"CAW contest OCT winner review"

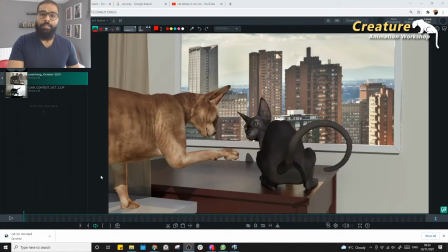Hey guys, how's it going? So, welcome to another review of winner clip from CAW contest October. Jonathan Garcia has done some fantastic job here, and he's the winner of the October month.
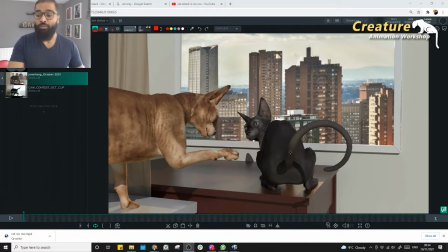Congratulations, everybody! Really good job on this, both the cats. Fantastic work. So, yeah, I'm here to just to give a bit of a review on the winner clip. What could be improved. It's already looking fantastic, but there's always place to improve, right?
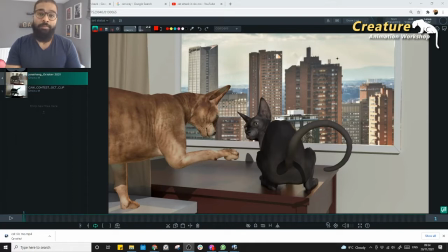So, so I would like to share some of my comments and hope it helps. And it helps, to put them comments in your workflow. Later stages when you're animating cat or when you're animating, any other sort of, little creatures like that, definitely can help.
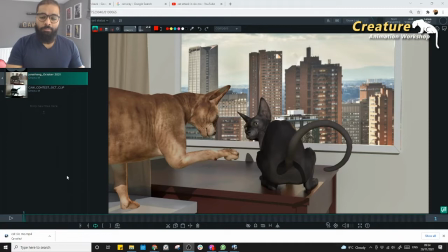Yeah, thank you. So, so yeah, let's dive in then.
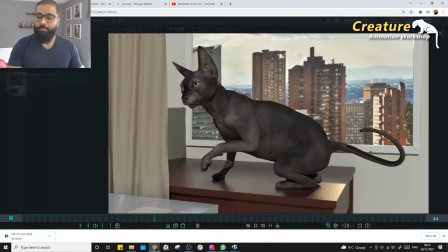Yeah, so this is the clip. Let me play this, and this looks fantastic.
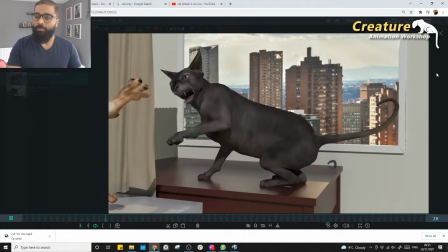Really good job. Boy, I really like that.
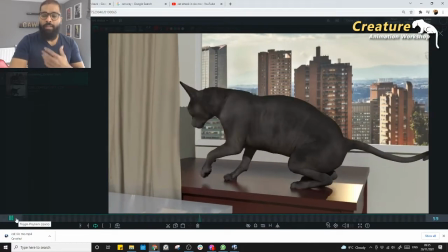So yeah, so for first time when I observed it, I got like few things in my mind.
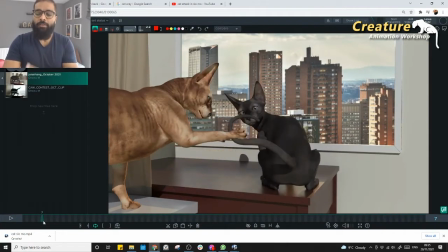First thing was yeah, probably by when I anything more than stays 8 frames right in the screen, it's gonna stick in your brain. So if it's the more longer frames, the more it's gonna stick in your brain. So it's always better to jump in and do some really cool poses and stuff.
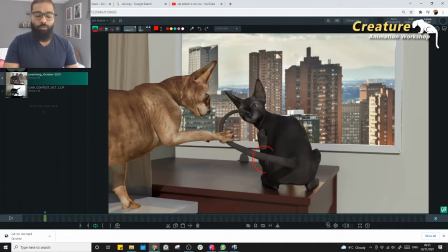So sorry, my back home is not working. So I'm gonna just draw some sort of a shapes here, weirdly with my mouse. But yeah, so it could have been much more interesting if these legs were slightly little bit more into that sort of a shape.
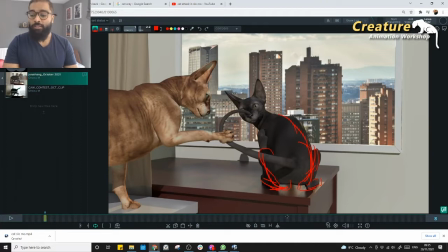Would have been really really interesting with the spine going on like that. So yeah, it's just that not trying to bring a little bit more closer on that.
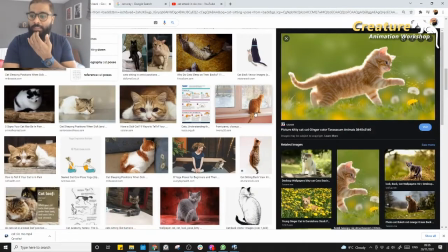When you see cat sitting poses from the back, right, you could actually get a bit of a sense that how they normally sit.
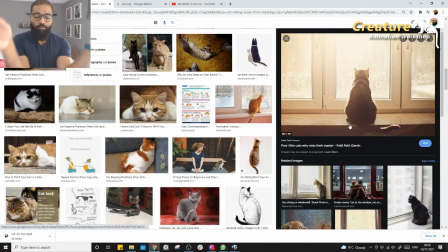It's kind of really that nice shape, and they kind of do that sort of a V shape with their ankle, right?
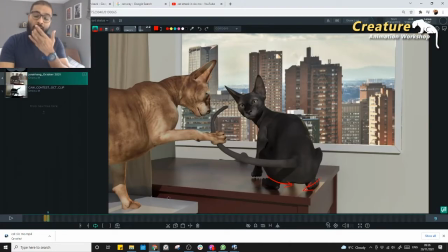So could be definitely better to improvise. Anything more than 8 frames or 10 frames, right? So it's better to invest some really good time on it, so that you actually kind of this shapes, right, sit inside the audience brain, right?
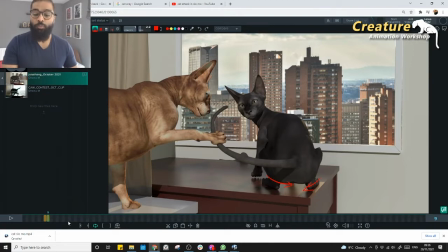So it definitely helps to sculpt some really good shapes. To worth spending some time on making some really cool poses there.
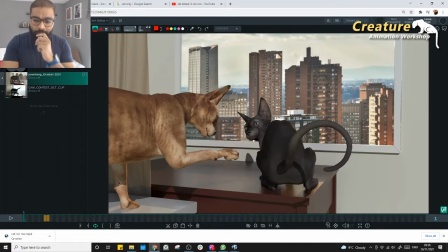But yeah, so the other thing was the tail, right? So tail is something kind of really, easily overlooked. How the tail poses are. You will be surprised, how many animators does that. When you kind of see that.
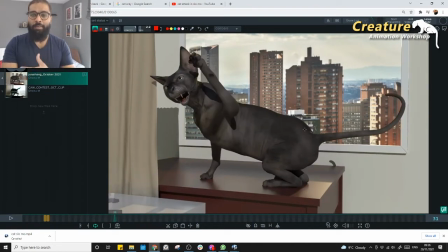So tail is nothing but it's an extension of your spine, right? So it's a part of your spine, right? If it is straight, it's gonna be like this, isn't it? So when you're bending something like that, so they are like based off of joints, right? So they can't really just bend like really sharp like that. So it kind of really hurts the spine, isn't it?
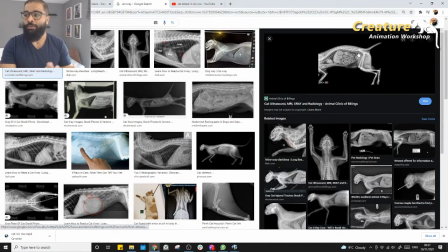Like I'm just have to find some X-ray for pictures for you. Look at this is sorry, yeah.
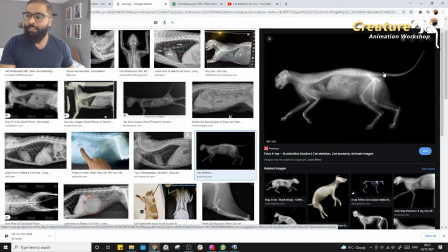So if you see the spine, right? Look at that. So that's the spine, isn't it? So you cannot really fold in one.
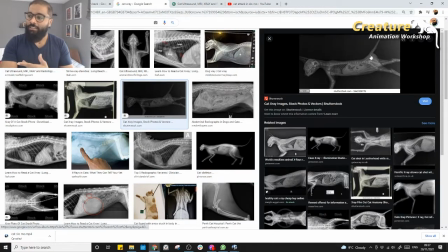Of course, it's rigging, it's a 3D, it's a CG. So look at that. So this is always like just bend from your pelvis and then kind of extension, right?
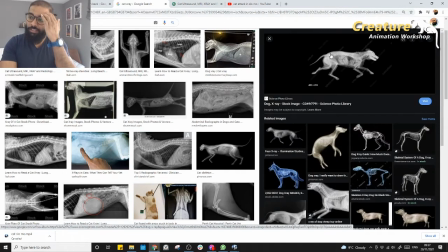So it's actually not really like even like look at this when it is down like that. So anyway.
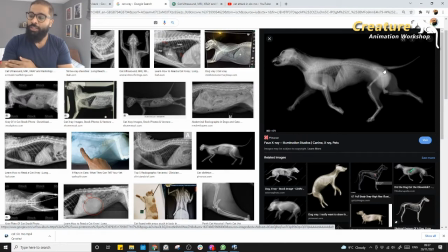So from the pelvis, it's gonna be start going, but that's where you kind of see a little bit sharp, but it's actually kind of a blend from previous, bone structure, right? Like all the combination of the bones, and it is never really
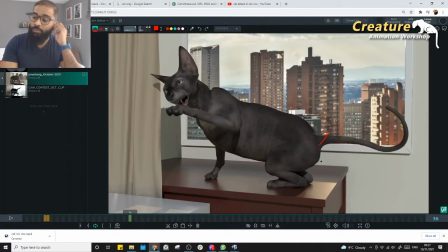have this harsh edges like that, So it's always nice to accommodate the hip a little bit more, If the spine is coming in like this, and you could actually kind of, go a little bit more, and then you can have your shapes.
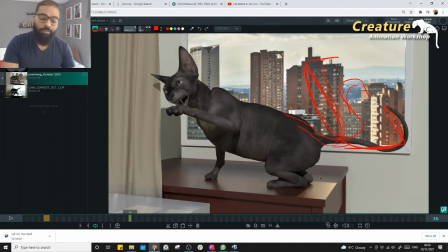You can have your shapes you can just have whichever shape you want. It's absolutely fine. But what we don't want is bending that, just one,
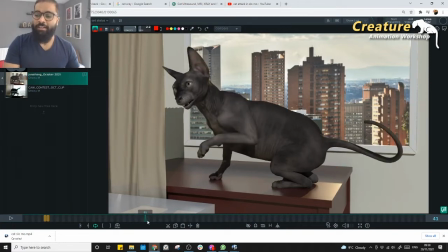just really sharp or sort of a bend that doesn't really compute, in your brain.
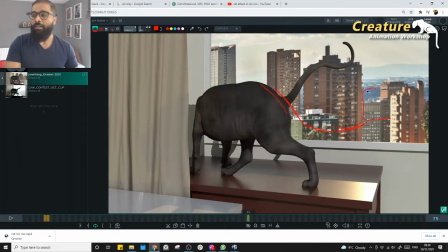Like look at this. This is the spine, right? So I would expect the tail should be something like a bit more of like that, or I could have like something like this.
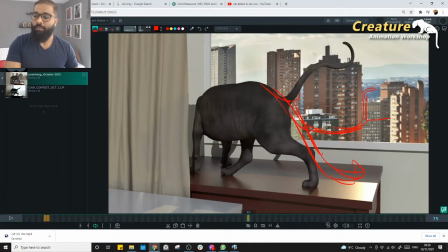That's okay. Like or if you're something so just have that sort of a thing, and then kind of. So which of the shapes you want, you can do, but let's not break it like that. So I know it's sometimes it's a rig also, or I don't know how is it this rig, but rig is looking great by the way.
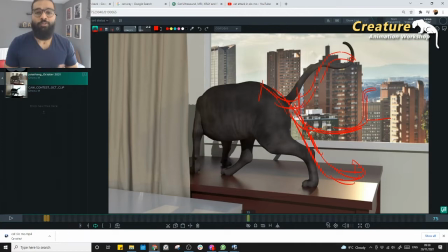But again, how we use the controls, just show some influence from the spine. It feels much better, and not only spine, just the tail, but you could actually accommodate some sort of a shape from the hip and pelvis control as well.
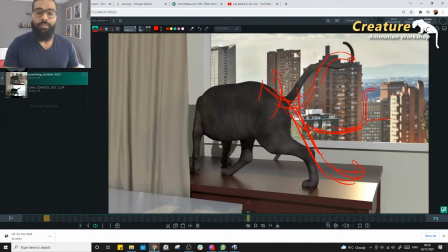That really helps you a lot, to convey the cat shapes, right? So yeah, that's something actually popped in my mind when I saw first time.
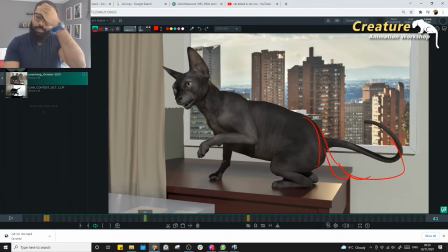It's really so sharp, like that could be really nice, for me, or maybe like something like that, that was really kind of breaking the whole shape of the pose of the cat, right, spine. So that's something we could really try to find something interesting shapes in there.
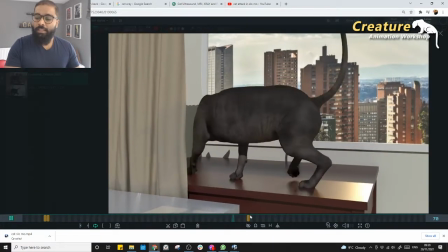And there are a few places like this is something not I mean,
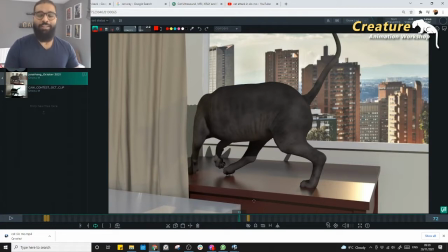like with most of the people we kind of tend to finish the shot for the deadlines or like, try to push it.
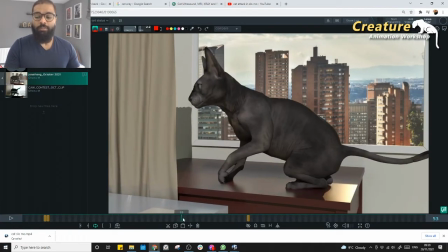But if you have time and if you're really going for polishing, and sometimes you don't get all the time like deadlines.
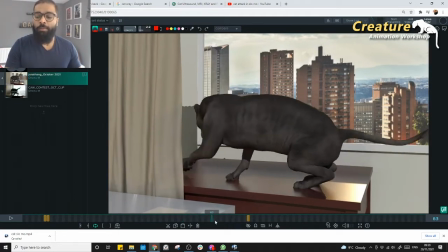Sometimes you have free time also in the workplace, or when you're doing your personal stuff.
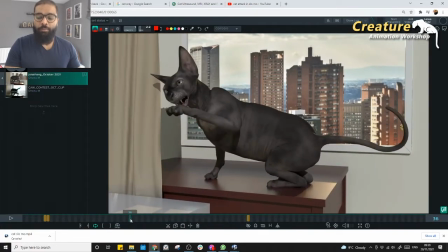So there's always some sort of people forget to give the foot reactions, like when they actually land, right? So how the feet react for the landing, how the weight, it's absorbing the weight, and a bit of a slide on the foot landing.
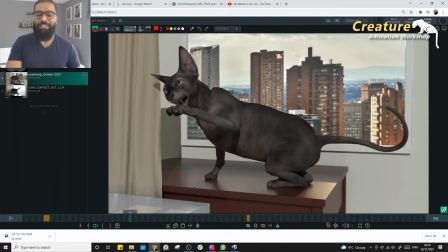So since the close-up shots like this, we cannot really get away. It's basically like when you see something like this, it's a CG, right? Look at that. So CG, if something is not moving, it's a dead pixel. So that means it screams CG straight away, which doesn't normally happens in live action, isn't it?
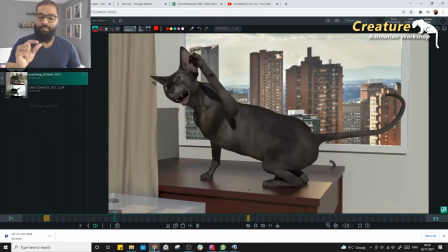So I mean, like we don't really like just pause some muscle like that really quickly. So yeah, so trying to get away from that sort of a CG and 3D look, it's always better to add some really nice poses, on the leg planks, and how it's actually absorbs the weight,
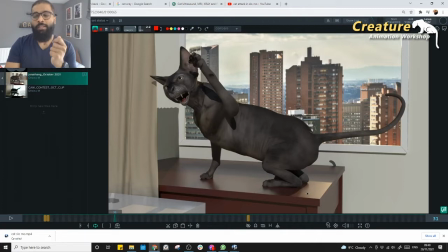and small slides, small turns, that sort of a thing would be definitely helpful on the feet, right?
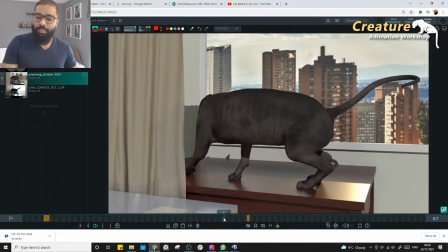So especially like when you see the feet landing here, I know it's kind of next to the curtain, it's kind of dead,
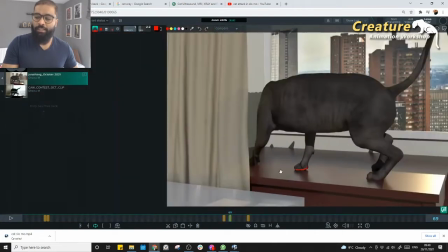kind of hidden, but it's kind of really dead. If you see these guys, this guy is much better actually job from any other thing, so which is great.
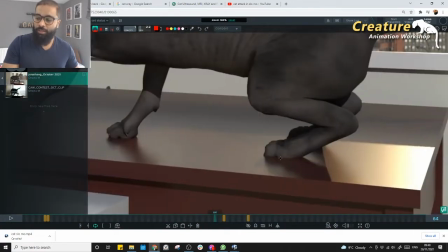But again, like this feet, right? Look at this feet, kind of like just one.
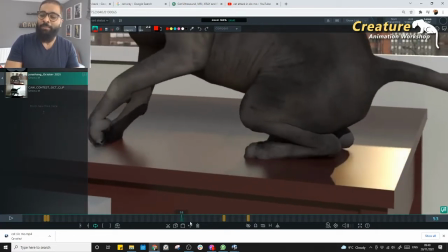It's kind of like what you call in VFX lazy animation, or anywhere, like.
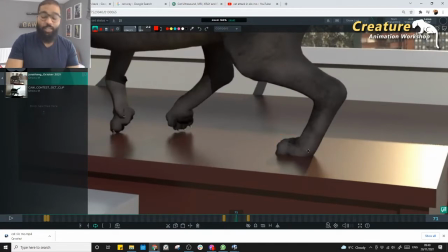So it's kind of just one key set, one key, and just leave it like that. So it's better to always kind of, if I pick up some reference, right?
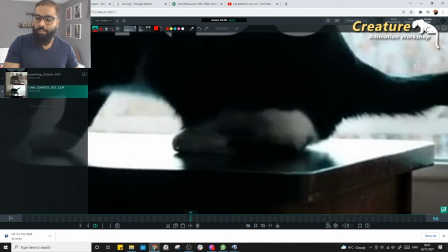So if you kind of see this, so let's kind of see how it's kind of, look at that, the kind of the feet kind of goes up a little bit because of you got the pads and you got the fingers up, and then when you're trying to get up, and your fingers comes down, and then kind of the small stress on the fingers and the paw, and then kind of like leg lines kind of going forward.
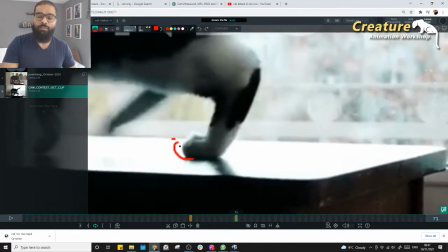So there's always that sort of a reaction. What it tells us is like a small sort of a slide, when you're turning leg this way, a bit of a paw turning that side, right?
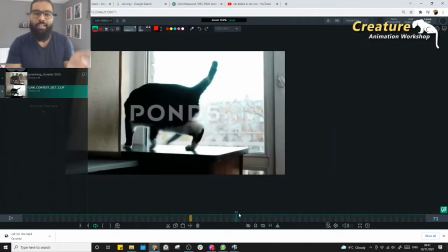So these are the ones actually kind of brings that extra element of believability, and so do that.
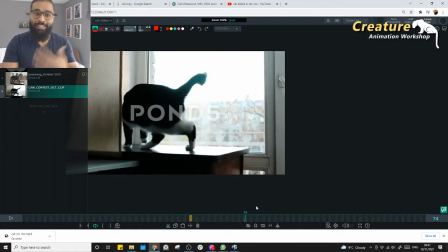That's when your animation supervisor would love to see in your shot, especially close up like this, right?
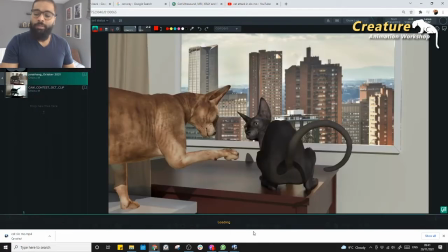So yeah, I mean those are the details could be definitely better, when you're trying to uh, you know, work on animation shots like this, especially close-up shots.
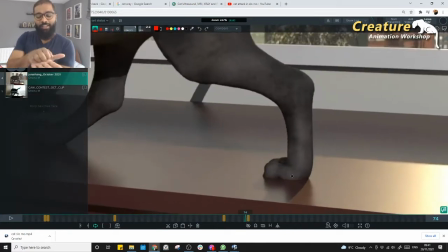And when they're actually kind of lift feet, right, they don't really go like clean sweep like that. So based on the angle you are going, like if I'm actually trying to stand up, from my chair and then turn and then get up in this direction, you see my feet would be like this,
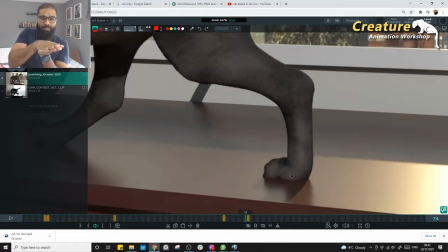and then I'm gonna take the feet off from the ground like that. So I won't really stick the feet, and I'm not gonna do it like clean peel off, right? So it's always that which direction you're going. So you always have that sort of a take off from that direction.
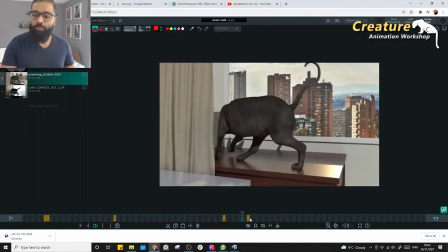So it'll be nice to plan those things, especially your cat is going to like peel off from there to this direction, and go like this. It's always nice to have the peel off like that. I'm sure it's the reference also.